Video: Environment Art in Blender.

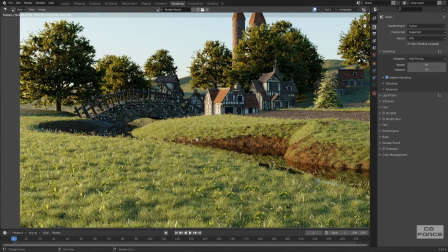8:08 But still the roads leading towards the town doesn't look broadly highlighted,
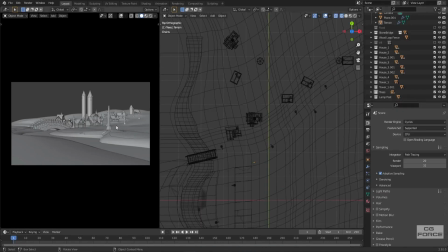8:12 so it's time to add lampposts to lead eyes towards roads of the scene.
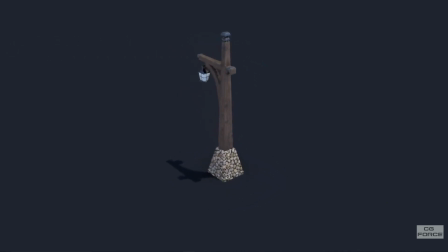8:17 So right after adding lampposts, scene started to look more civilized with the overall look.
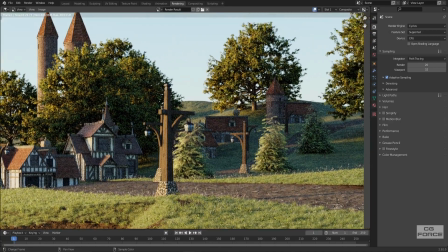8:22 The textures I used to create the lampposts are in the description box. Everything starting to feel good, but the ground feels quite clean and empty.
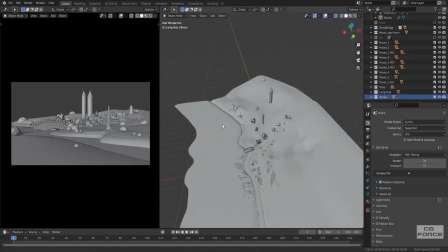8:31 So it's time to throw some stones. I placed all stones with my own judgment and where my heart felt great with the placement.
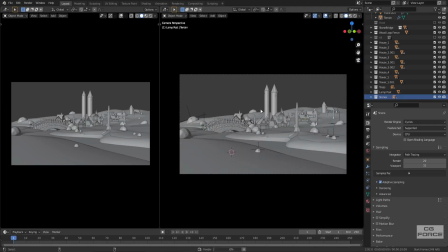8:37 I think that's where you need your life's experience the most. Placing these fillers by following my heart always works fine for me.
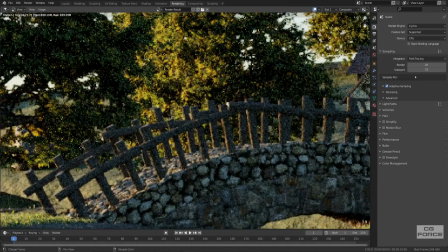8:44 I also added couple of bigger size stones in the background so that grass field behind the scene doesn't feel too empty.
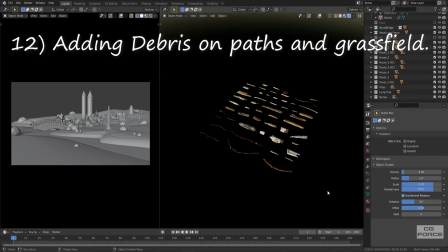8:51 Now it's time to add debris on the roads. So I created some small sized broken sticks and stones as debris and used
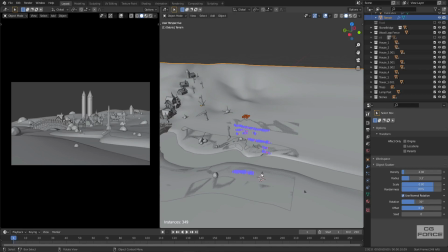8:59 object scatter to place it very randomly on all over the grass field and along all the sides of the roads.
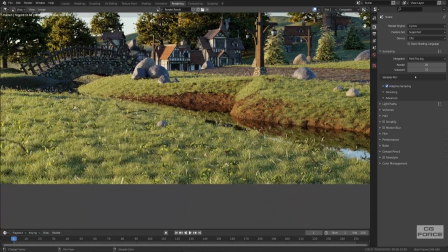9:05 And instantly it added more depth and realism to the scene. Now scene is starting to feel more natural, but it lacks life.
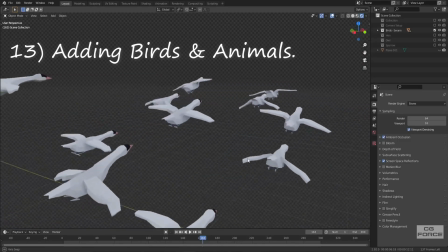9:13 So this time I decided to add some birds and animals.
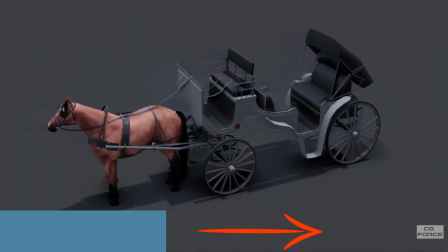9:16 I had some low poly birds to add in the sky in the background, but not the high poly or texture based animals to add them on ground or right in front of my camera.
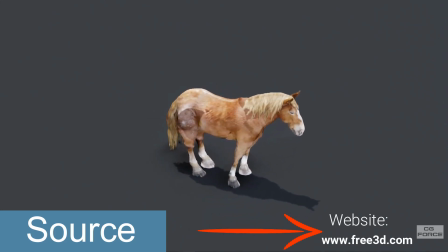9:25 So first, I decided to create them as I always do, but then I decided to check some free models online if there are any which can work.
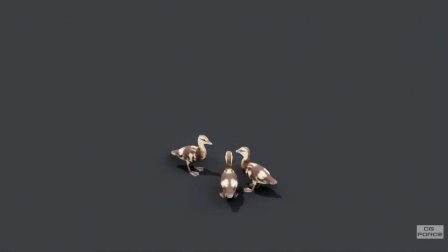9:33 So I found a website which is named as free3d.com, which had the horse with cart and these chickens as free models.
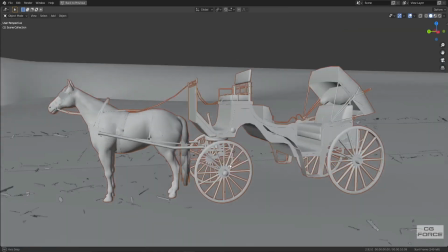9:40 Links are in the description box, you can check them out if you want to. Finding them was one deal, but placing them on their right places was another.
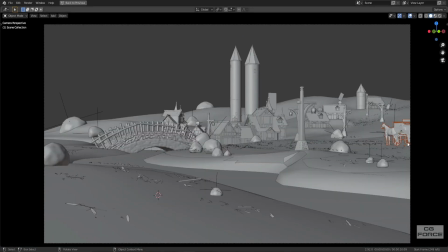9:49 First I placed the horse with car right here on the right side of the road. I
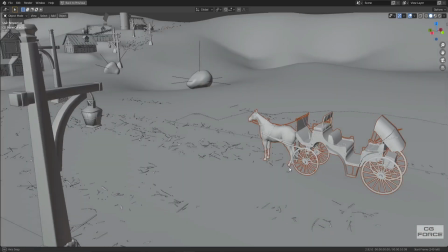9:54 kinda wanted it there as cart was stored somewhere on roadside either to abort people or drop them, or it's just stored for some another reason. It's kinda add a mystery to the composition.
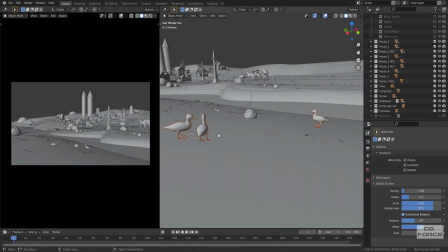10:04 Then I started working on these small chickens. They felt really great here.
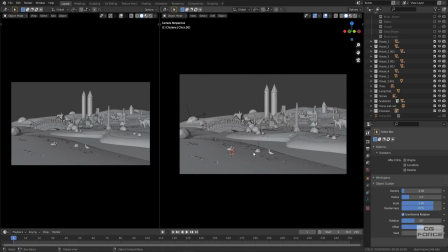10:08 Their black and white color really worked well with the overall composition of the scene. This is the first time in my life I'm literally using any free model in my work.
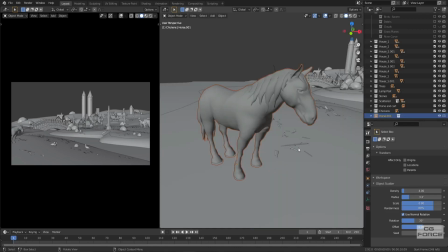10:17 Otherwise, I always create my own stuff. Even my own grass package is example of that.
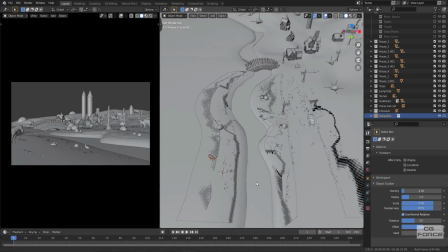10:22 And now finally we're left with this horsey. It took me a while to place a horse on its perfect spot.
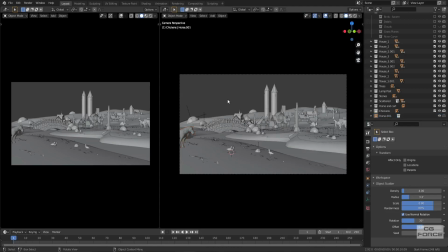10:28 It looked really great on some specific points on the ground,
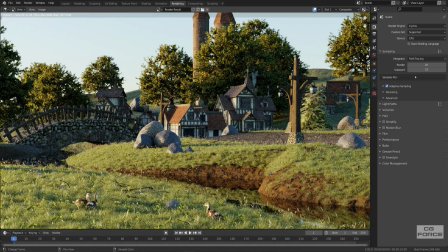10:31 but I found its presence more impactful right before that stone and near those chickens while looking towards them.
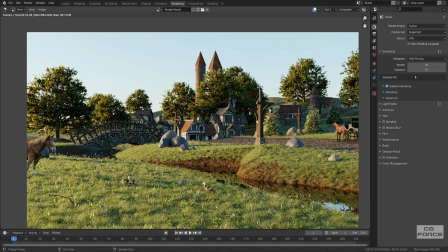10:38 Now scene almost starting to look complete except for sky, which just looks too clean and clear,
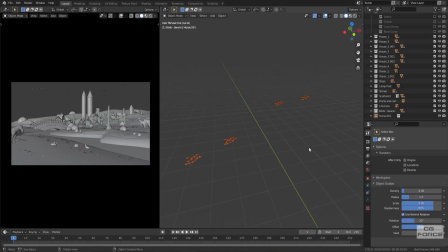10:44 and that is why I am about to add some low poly birds in the background, which I actually created for my low poly environment scenes.
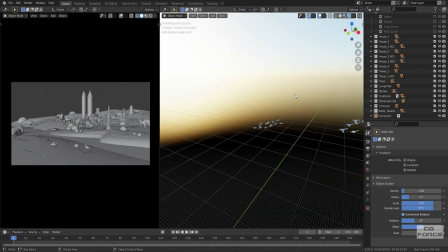10:51 But for distant objects, you can even use the low poly objects. So I placed them way far away in the sky and they really look nice.
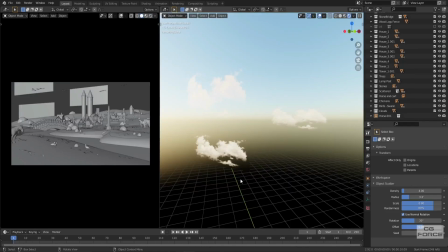10:59 Now it's time to add clouds. Not the volumetrics one, but PNG or alpha images as clouds.
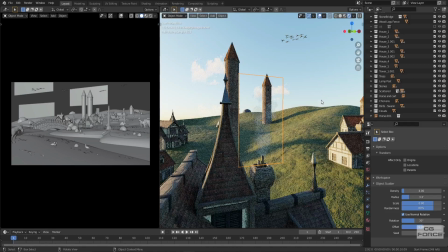11:05 Also added couple of smoke planes on our chimney so that it feels like at least 1 or 2 houses are actually have chimney in use in morning.
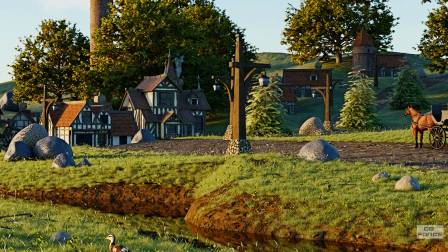11:13 And finally, all these things worked together with each other and contributed to render the scene into this beautiful, outstanding medieval morning.
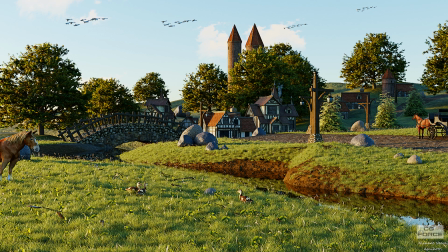11:22 Lighting is feeling so cozy, warm and welcoming. I'd probably lay down on grass for a few hours and enjoy the breeze if I could be there myself.
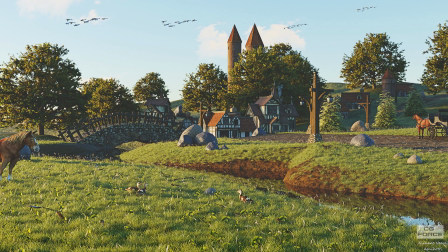11:30 Water stream really felt great with the composition. The way it is partitioning the terrain from center with shining water filled in it. The randomness of the grass on the curved section of the terrain feels so
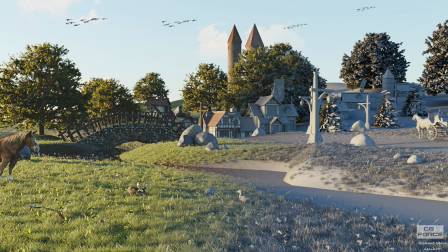11:42 natural that it literally lights up the mood with warm sunlight from the dawn.
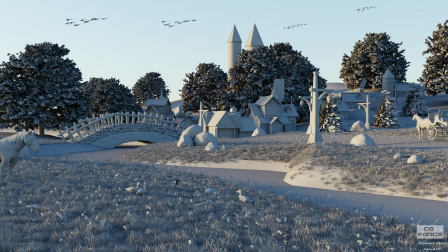11:48 Everything just came out exactly the way it was supposed to be, and the results definitely looking outstanding.
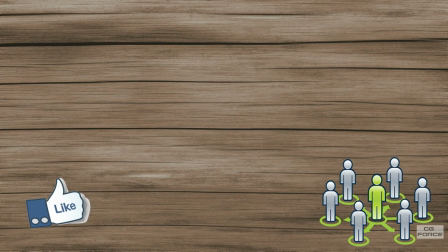11:55 If you like the content, please like the video and share with your friends. Make sure you subscribe to the channel and hit the bell icon so that you don't miss any upcoming future videos.
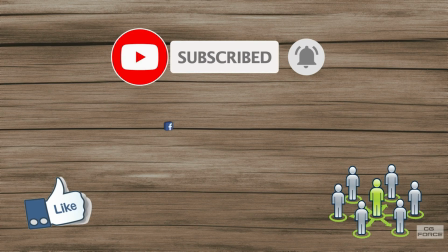12:04 You can also follow me on social media, Facebook, Twitter, Instagram and Outstation. If you have something to say, feel free to leave it in the comment section. I will get to that as soon as I possibly can.